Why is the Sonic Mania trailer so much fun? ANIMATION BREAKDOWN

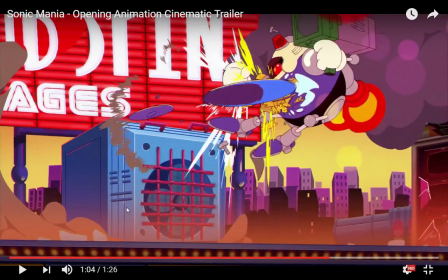[24:40]
And again, Sonic with the wind-up of the spin dash as he bounces back.
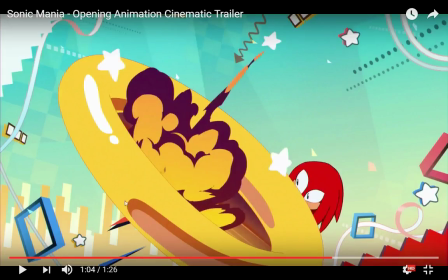[24:46]
Once again, here's Knuckles.
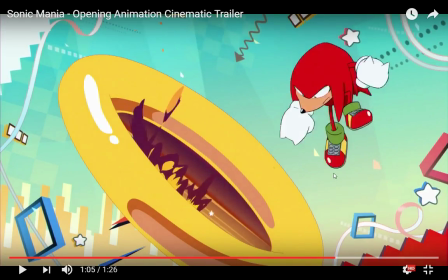[24:52]
again, with this, like, he's got this, unlike Sonic, who's very, very, very bouncy and very rubbery, Knuckles is much more solid, right?
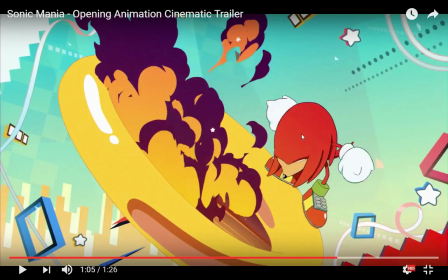[25:00]
Like, he lands, but he doesn't immediately bounce back up. He just kind of, boom, has an impact, and then he lands, and then he's just standing there.
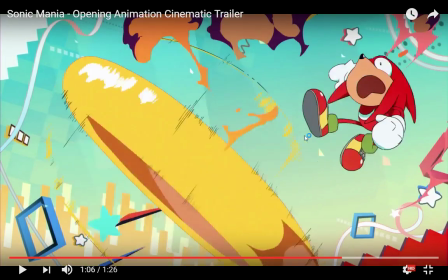[25:07]
There's not really much bouncing to him. There's not that much, that spring wind-up kind of thing.
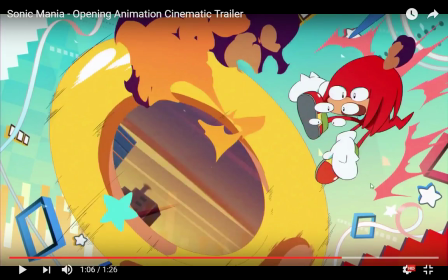[25:14]
Another lovely animations here. And again, notice how, in this scene, remember how I talked about how the smoke moves asynchronously from the rest of the characters?
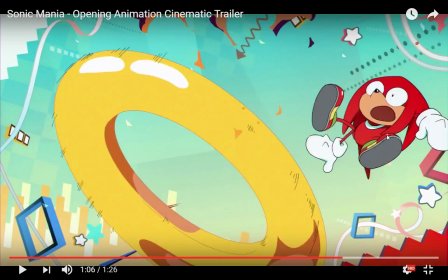[25:26]
It's the same thing here. You can see the ring moves even when Knuckles doesn't, and Knuckles moves when the ring doesn't.
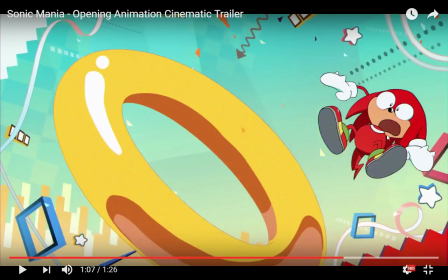[25:33]
And because they're not completely synchronized, they feel more distinct from each other. It makes the scene come just a little bit more alive.
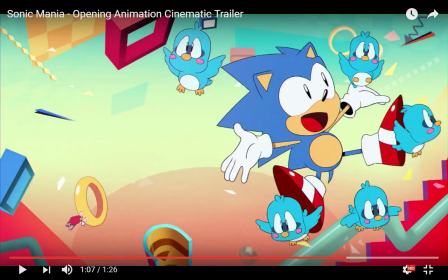[25:40]
And then the lovely detail of Knuckles, just poor Knuckles just swinging on this thing as Sonic is like, I have saved my animal friends.
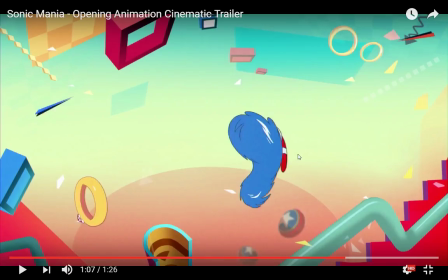[25:48]
And notice how, if you remember the infinity symbol shape that Sonic used for his legs when he was running, it kind of shows up a lot in the squashing of Sonic. You can see that kind of eight
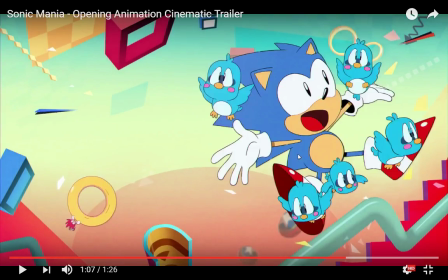[26:01]
type shape that shows up as Sonic, whoom, tells everybody he has just made an account on Twitter.
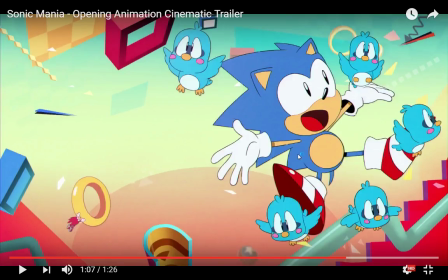[26:08]
I think they're promoting the Twitter account. I'm sure that's what that means.
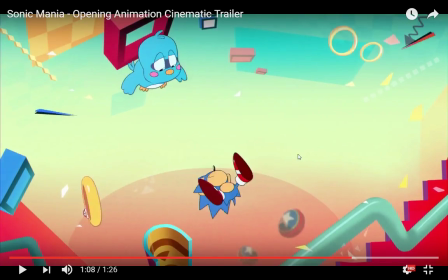[26:16]
And job done, Sonic goes, ha, I am so freaking cool. Which again is a lovely bit of characterization on the character.
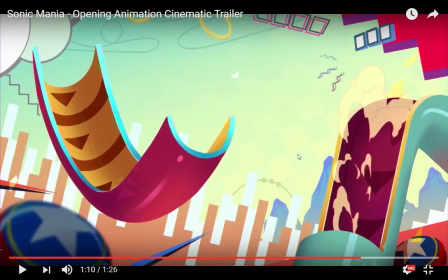[26:25]
That's just, all the characterization this thing does,
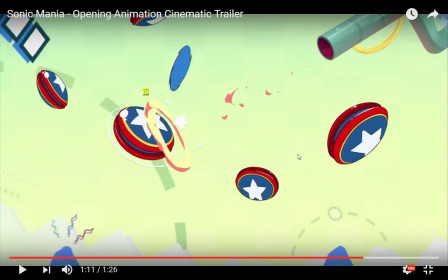[26:30]
it does in tiny little frames in betweens that you barely get to see for a second before they're gone.
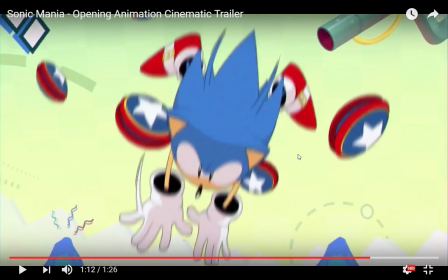[26:40]
And there's also lots of use of, you can see motion blurring. Like, nothing really, there's not that many frames of animation.
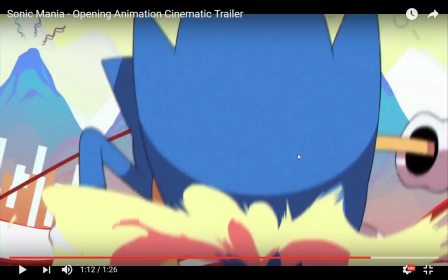[26:48]
He's there, he winds up to spin, then he spins, then there's 2 frames where he lands, and that's it.
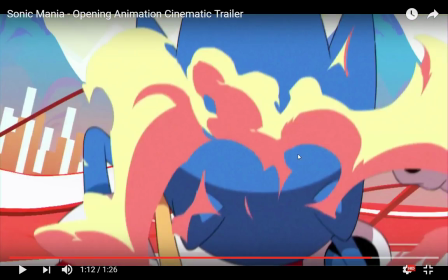[26:55]
Like, but the motion blur sells the impact of that a lot. It helps it a lot, like almost as though the camera is shaking.
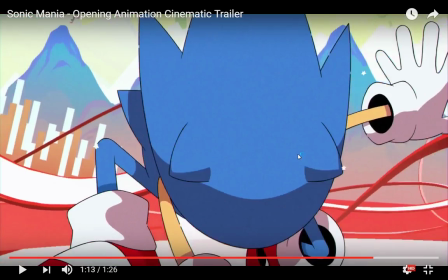[27:02]
And again, pooh, little stars, yay! Which makes it, again, which keeps it from becoming too self-serious.
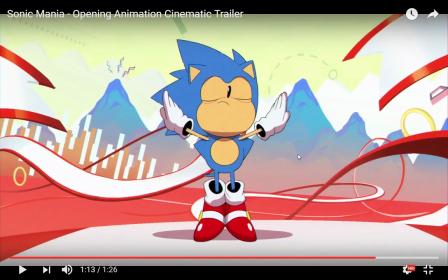[27:09]
Even as Sonic makes this, oh yeah, superhero landing ballerina pose, and has to look cool.
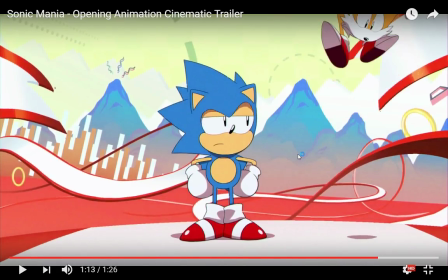[27:16]
Here comes another bit of characterization. Notice as Tails comes in to land, right?
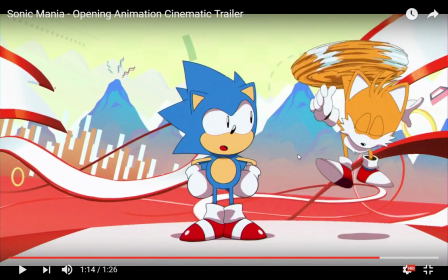[27:21]
How does he land? Light on his feet.
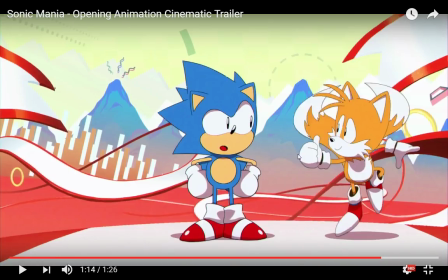[27:25]
Like, there's barely an impact.
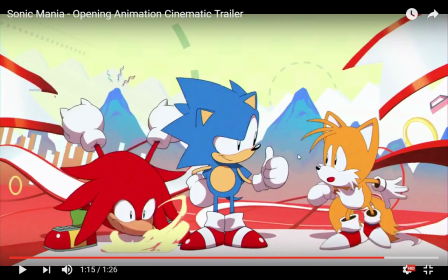[27:27]
He times the release of his tails perfectly, so that he just lands light as a feather.
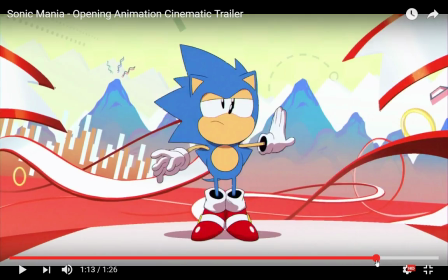[27:36]
Whereas if you look at Sonic, once again, how does Sonic land?
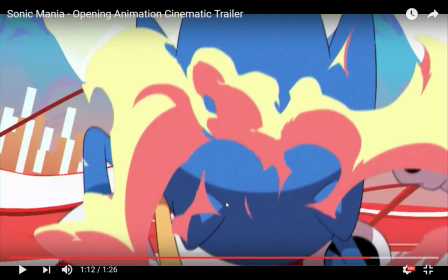[27:42]
Sonic lands, he compresses again. Again, everything about him is compressed down.
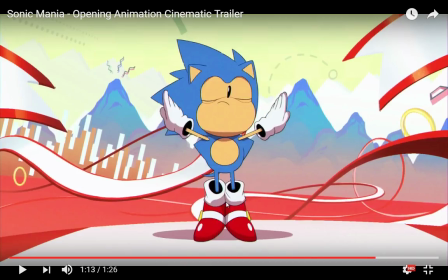[27:48]
And then he goes vroom, up, stretches out. Like a spring that has been compressed, he stretches back out.
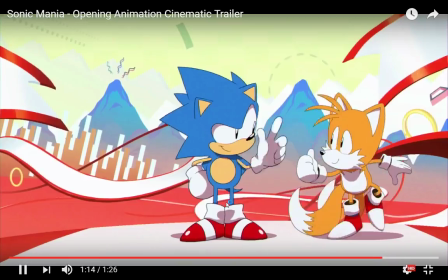[27:55]
Tails comes in, he lands light as a feather.
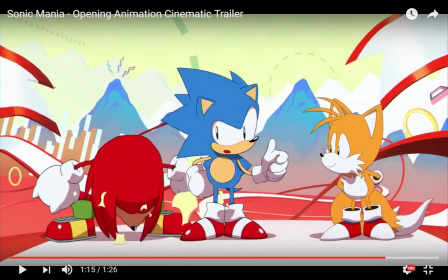[27:57]
And then Knuckles comes in, boom, pounds down like a rock, and slowly unfolds himself.
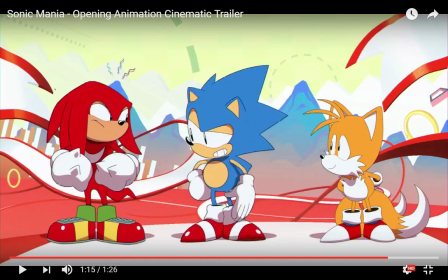[28:05]
He doesn't spring back, he unfolds like a statue.
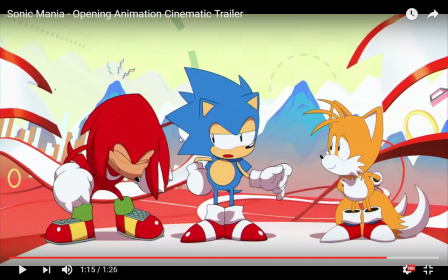[28:09]
And again, that moment of quiet characterization where Knuckles is like, my landing is cooler than your landing,
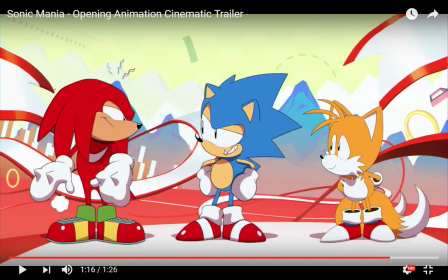[28:15]
brushes himself off, and Sonic goes, oh, you think so? And they're about to have a race, because of course they are.
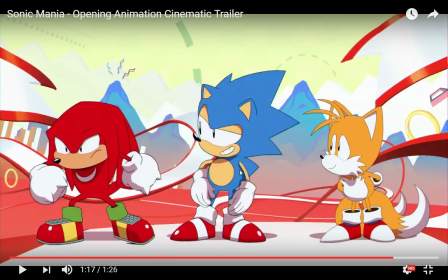[28:21]
They're rivals. Knuckles is the one who challenges. I'm ready to go.
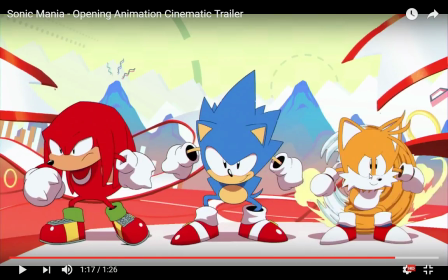[28:26]
Sonic is like, I'll follow you there. And then Tails is like, I'll play too, because he's a young, cute, adorable little fox guy.
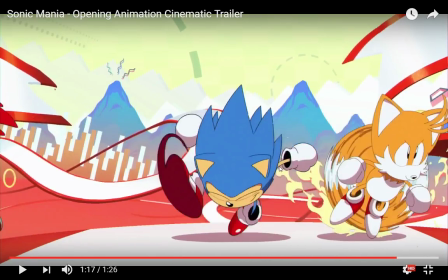[28:36]
And here might be the best of the foot smears. Zoom.
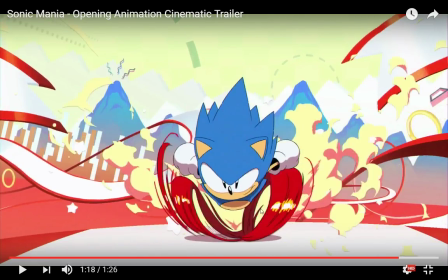[28:40]
Zooming to one side, zooming to the other side, and finally when it centers, bow, ready to go. Because again, Sonic moves like a spring, right?